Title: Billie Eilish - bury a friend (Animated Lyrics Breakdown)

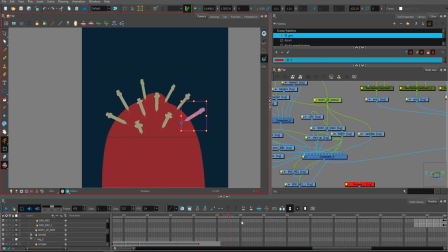1231s
What is happening here is a kind of vertigo effect,
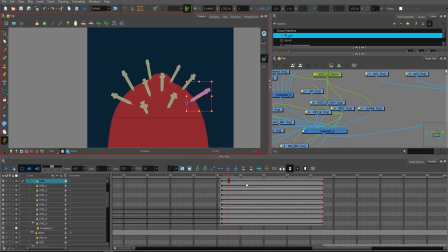1236s
where, as you can see, syringes are just a simple movement and vertigo behave like this.
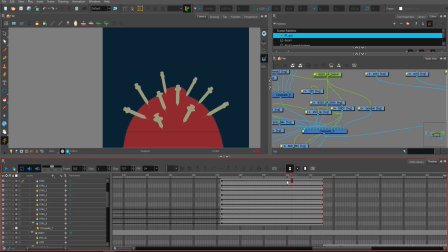1243s
So the character is slowly sizing up, and those syringes have different motion. So this one is kind of just growing, while this one is rotating a little.
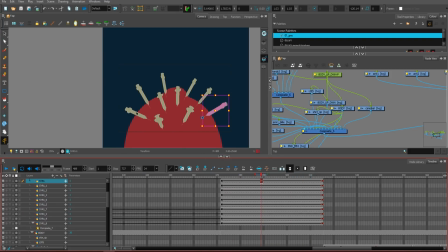1259s
So all of that patiently added rotation and scale give this scene this vertigo kind of effect, more like a 3D. I like it so much.
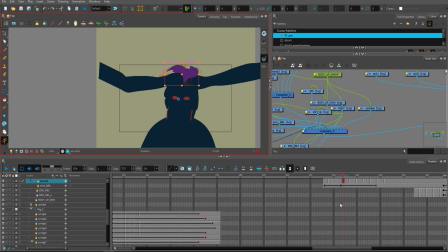1272s
Means again, rotation, frame by frame, hand-drawn hair to give a little more life into this scene,
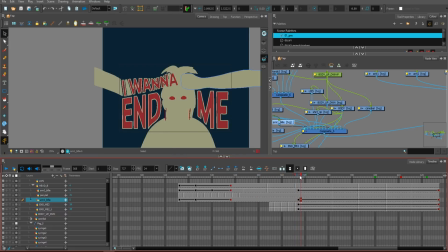1280s
and the same build for the arms that are holding the character, and that's pretty much it.
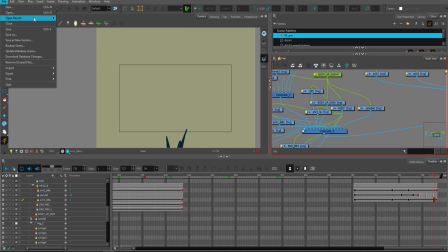1288s
Okay, so let's move to the next scene, which will be the second verse.
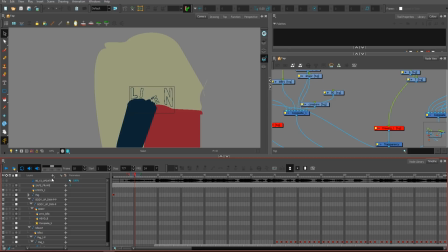1294s
And the second verse was pretty similar at the very beginning, because there is a character singing and there are the legs.
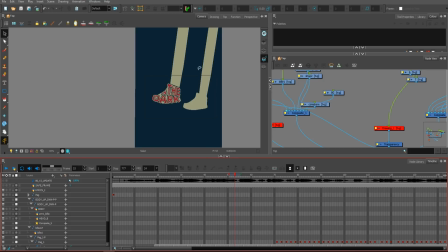1302s
I could animate the legs using like pegs, but I don't know.
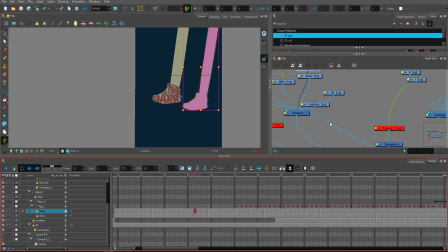1309s
I drew everything frame by frame, as you can see, because I like to do it in a hard way.
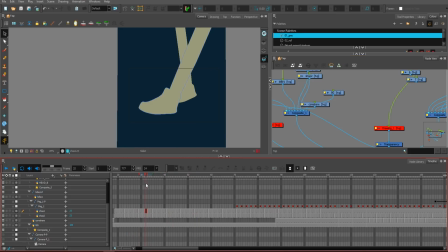1315s
So the legs here are actually hand drawn frame by frame.
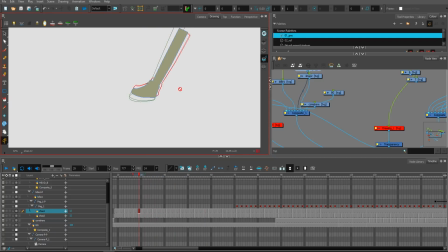1320s
If you will check it here, you will notice it's actually frame by frame.
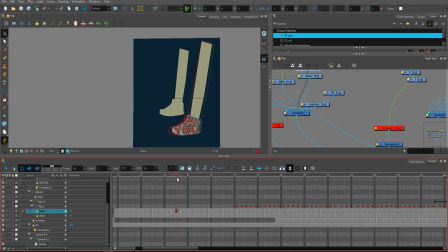1325s
So I animated them frame by frame. I added the lyrics over and over, and because there was a rotation on them and then like a movement, I keep that frame by frame thing over and over.
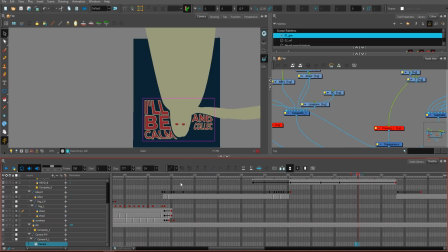1340s
Then it's like transition into the character, and at this point I know I overkilled myself with time,
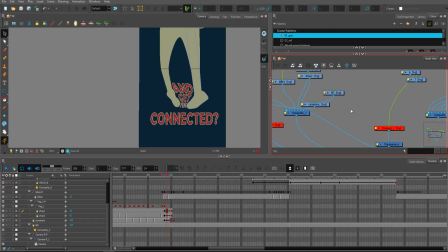1348s
and I needed to create more parts with just lyrics,
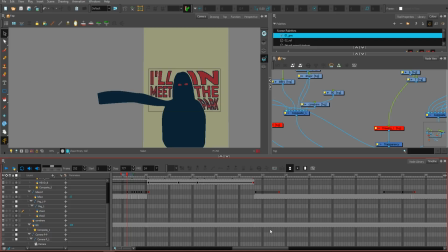1353s
because the second verse is a way longer than the first verse, like twice longer, and it have a way more lyrics.
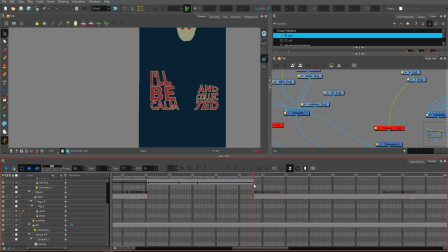1361s
So I kind of have to do it this way.
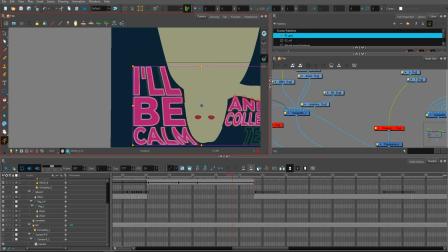1366s
Everything here, which you can see, this motion is done frame by frame by just
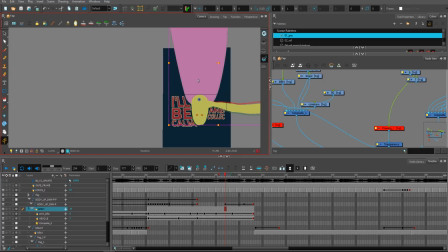1376s
making animation of the character. Oh, and this character have just a tiny little build, which have the body and the head and the arm connected to the head. So I could do a little more with it, as you can see here.
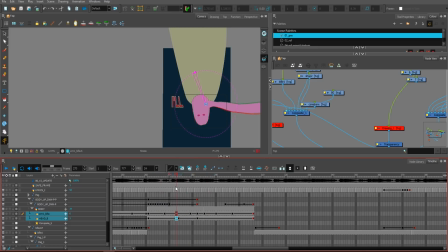1393s
That was smart build, again, to not hand-drawn everything frame by frame.
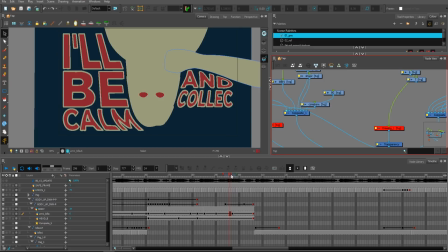1399s
As I showed you at the very beginning, I manipulated it mostly using this envelope and perspective tool. So with those two, I was just frame by frame patiently adjusting everything to give this tiny little effect.
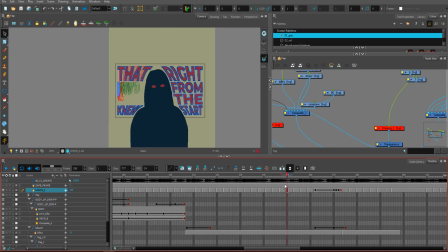1418s
Because the letters, again, are working in the very same way as I showed you at the very beginning.
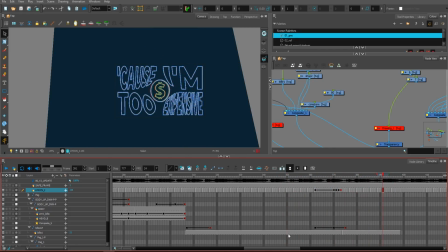1424s
This is pretty interesting.
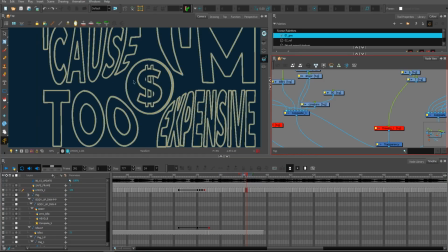1426s
I should create a video about how to animate frame by frame rotation like a coin on this example, because it's super easy and super fun, and the result of this animation is pretty cool. I will make a video tutorial about it for sure.
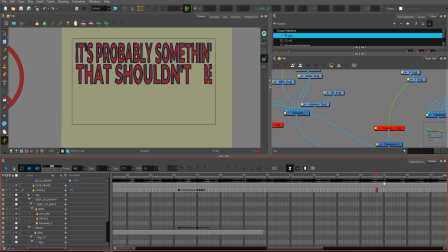1445s
So again, it's one more frame with just text, and this is the part where I have a lot of text. I incorporated this motion with the music, so it have a little additional bounce.
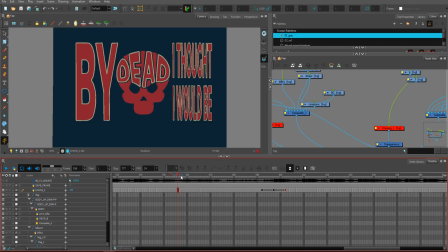1460s
Then I started adding more elements like that with the
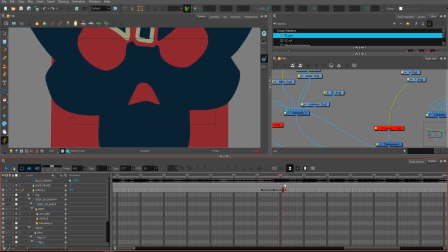1466s
skeleton and this one.